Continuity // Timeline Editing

All right. So picking the best take is a lot of what timeline editing is, because in our workflow, and anyone who's edited for us, or like anywhere ever probably, knows that you have like maybe 3 or 4 different takes for one scene, sometimes a lot more. There were some second time things I had like 8 or 9 takes for. So it's a lot of watching them all, which takes a long time, and then picking them. And there's a couple factors. These are just 3 of them. There are a lot more, you know, I'm sure. But these are the main ones, is, you know, actor performance, camera stability, and then continuity. And actor performance, something that kind of like the director will kind of give you notes on maybe of what exactly they want. You can send them a couple different takes, be like, which one of these is the best. You can figure out like camera stability, I mean, like, you know, oh, someone bumped a camera. Probably don't want to use that take for that period, you know, or oh, the camera's all over the place, or oh, it's way out of focus. Don't want that. And then continuity, I'm going to get a lot in continuity here. And with these two, the outer ones, actor performance and continuity, because I'm talking about take and angle here, because we use a multicam system for the most part, so we have not only different takes to pick, but different angles. And camera stability can sometimes be fixed by just switching which angle you're on for that scene. All right, next for me. You have to take back the take, correct? That's you're trying to say from the start. Yes, that's what the asterisk means. That's yes. Those affect just take. Angle can be fixed with camera stability sometimes. But actor performance and continuity really can't be fixed with just different angles. Usually you have to pick a different take. Editing's a lot of compromise in picking things. Continuity. Yep. So we're gonna. It's got its own section. Continuity. So we're gonna look at a bunch of screenshots from second time.
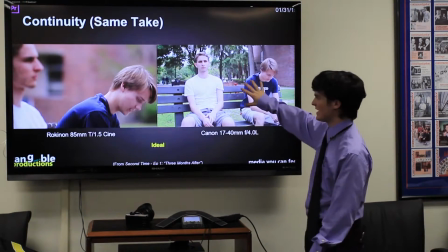86s
This is gonna be real fun. So this is from the same take. This is a multicam split of the same.
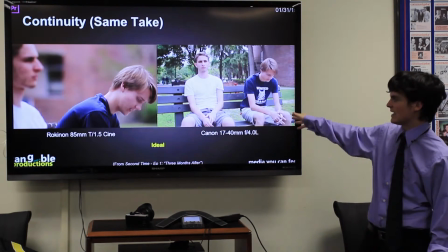91s
I think it's actually 1 frame off of the same take here. And you can see we've got Ben and Matt sitting on the bench.
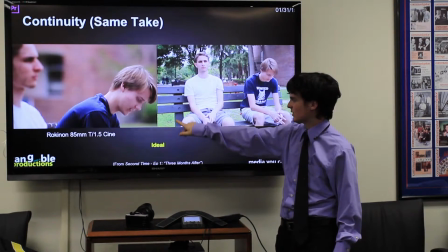96s
And this was with the L lens. That's with the cine lens. So you can see I labeled which lens each one was.
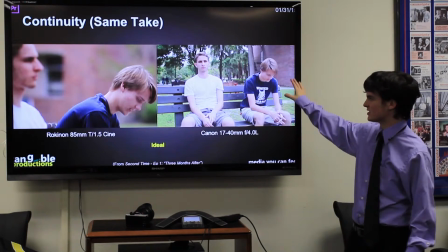101s
This is your ideal setup. This is same take, just different angles. You can cut from this to this without worrying about continuity.
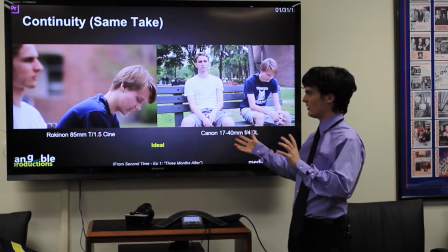106s
And by continuity, I mean like, oh, their head's in a different place, or, you know, their mouth's moving in one, and all of a sudden it's not. Their mouth is open and then closed. You know,
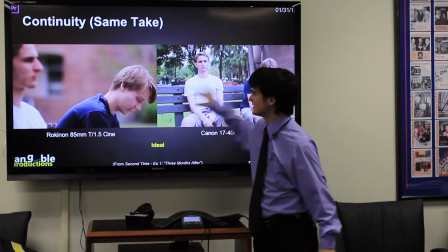114s
their hand's in a weird place. All sorts of things. You can see here, everything we see in this shot is exactly the same as in this shot. You can see Ben's hair is in the exact same place.
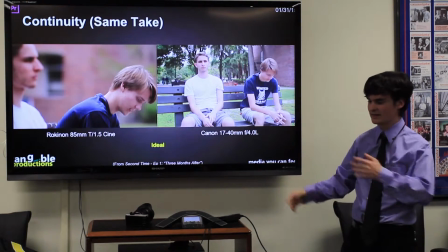121s
Matt's facing the same way. All of it. It's beautiful. This is a great cut because it looks like it's still one take. The whole thing about timeline editing is trying to make everything look like it was done in one take.
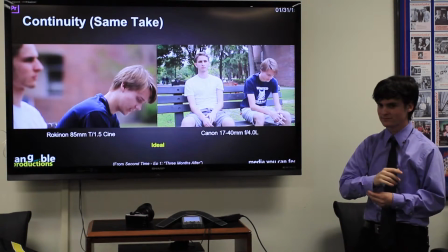129s
Yes, Jonathan. Did you have multiple cameras for this shot? Yes, we were using 2 cameras.
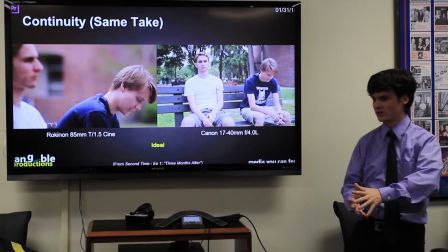134s
So these are from the exact same point in actual time. So that's why we were able to get, this is your ideal setup.
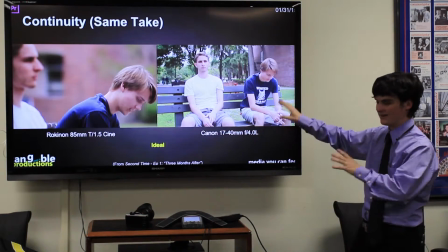139s
You're not going to work with this a lot. And the other ones I'm going to show you won't be from this.
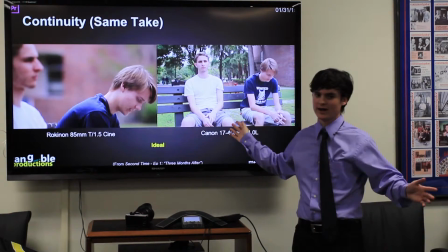142s
This is the only one that's from the same take. So when you're working with multicam from the same take, you can cut all over the place if you want to, because you're not going to have to worry about continuity.
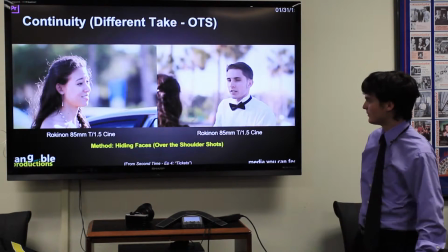149s
But next, we have different takes here. So this is one solution.
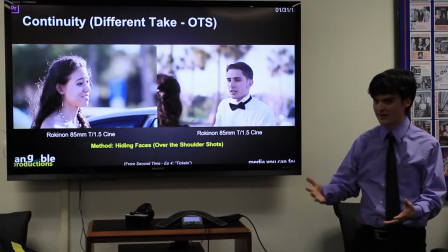155s
A lot of these have to be implemented on set, but as an editor on set, it can be very helpful to know what we're going for here.
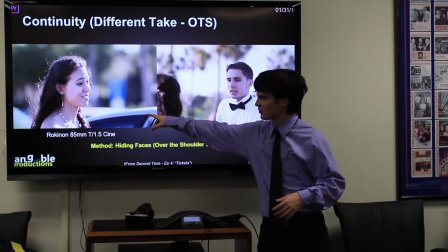160s
So this is an over-the-shoulder kind of style shoot. And this one's not exactly over the shoulder. It's a little bit off at an angle, but this is definitely over the shoulder because we're shooting Matt over Melanie's shoulder.
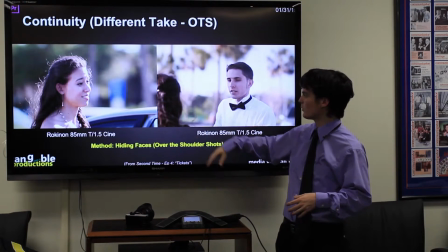168s
And what this does, this is great at hiding continuity errors, because you can see from here, we actually can't see Melanie's face in Matt's shot, and we can't see Matt's face in Melanie's shot either.
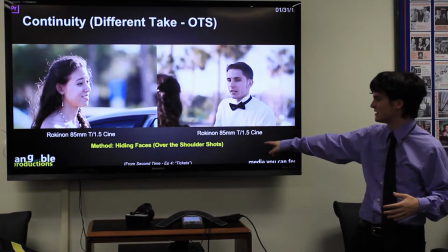176s
So we can cut between these all we want to. These are from different takes. You can see we're using the same lens. So this was 2 separate times.
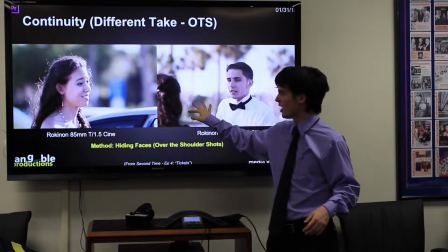182s
Very different takes. But you can see that, hey, I can cut from here to here with no problem, because as far as I know, as long as Melanie's not like turned her head some weird way, you know,
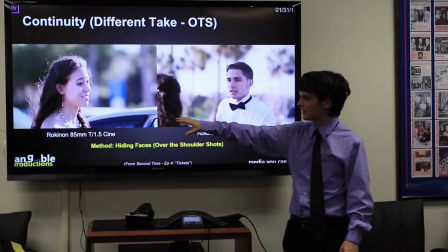190s
this is going to be a good continuity take. This is going to be a good continuity cut. You're going to be able to go from here to here, and nobody's going to question, oh, things jumped.
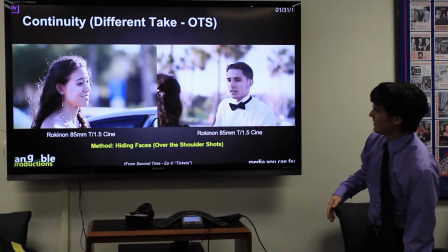198s
You don't want things to jump between takes. Next, we have another fun one. So we did a few car scenes in second time, too. This is another way to hide them.
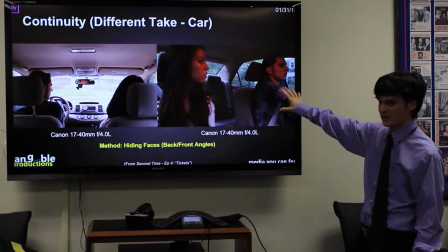205s
So you can see we have an angle from in front of them in the car, and then an angle in the back of the car facing front.
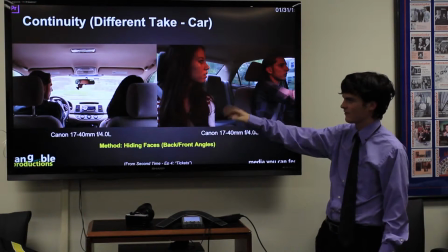212s
And that way we can hide things, too, because most of the time they're facing forward. In that frame, Matt's off to the side a little bit. Most of the time they're facing forward in both things.
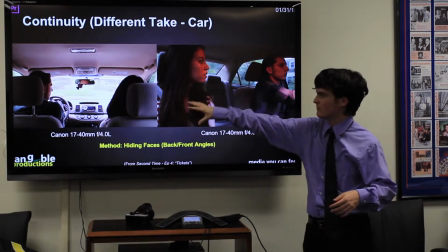218s
So I can use that if I need to make cuts in this shot. I can just jump back to that and then jump back here and grab parts from a different take, because we can't actually see their faces.
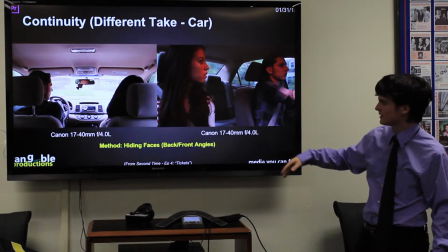228s
Yeah, and so those are from different takes as well. Next. Did you place the camera on the dashboard?
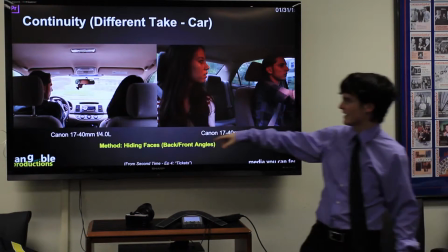233s
Yeah, well, for this, we actually had it on a suction mount on the windshield. We actually had it like right here-ish, farther over there.
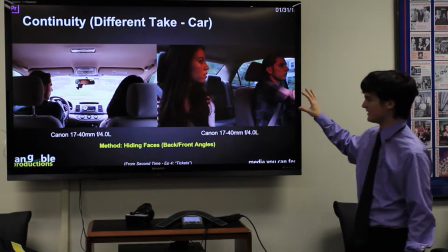238s
Okay. But we had it suctioned upside down on the windshield, and that's the only way we get a wide enough shot. We had to get real creative with the car shots. But yeah, we had that one there. And then the back one, we had suction cup to the back windshield.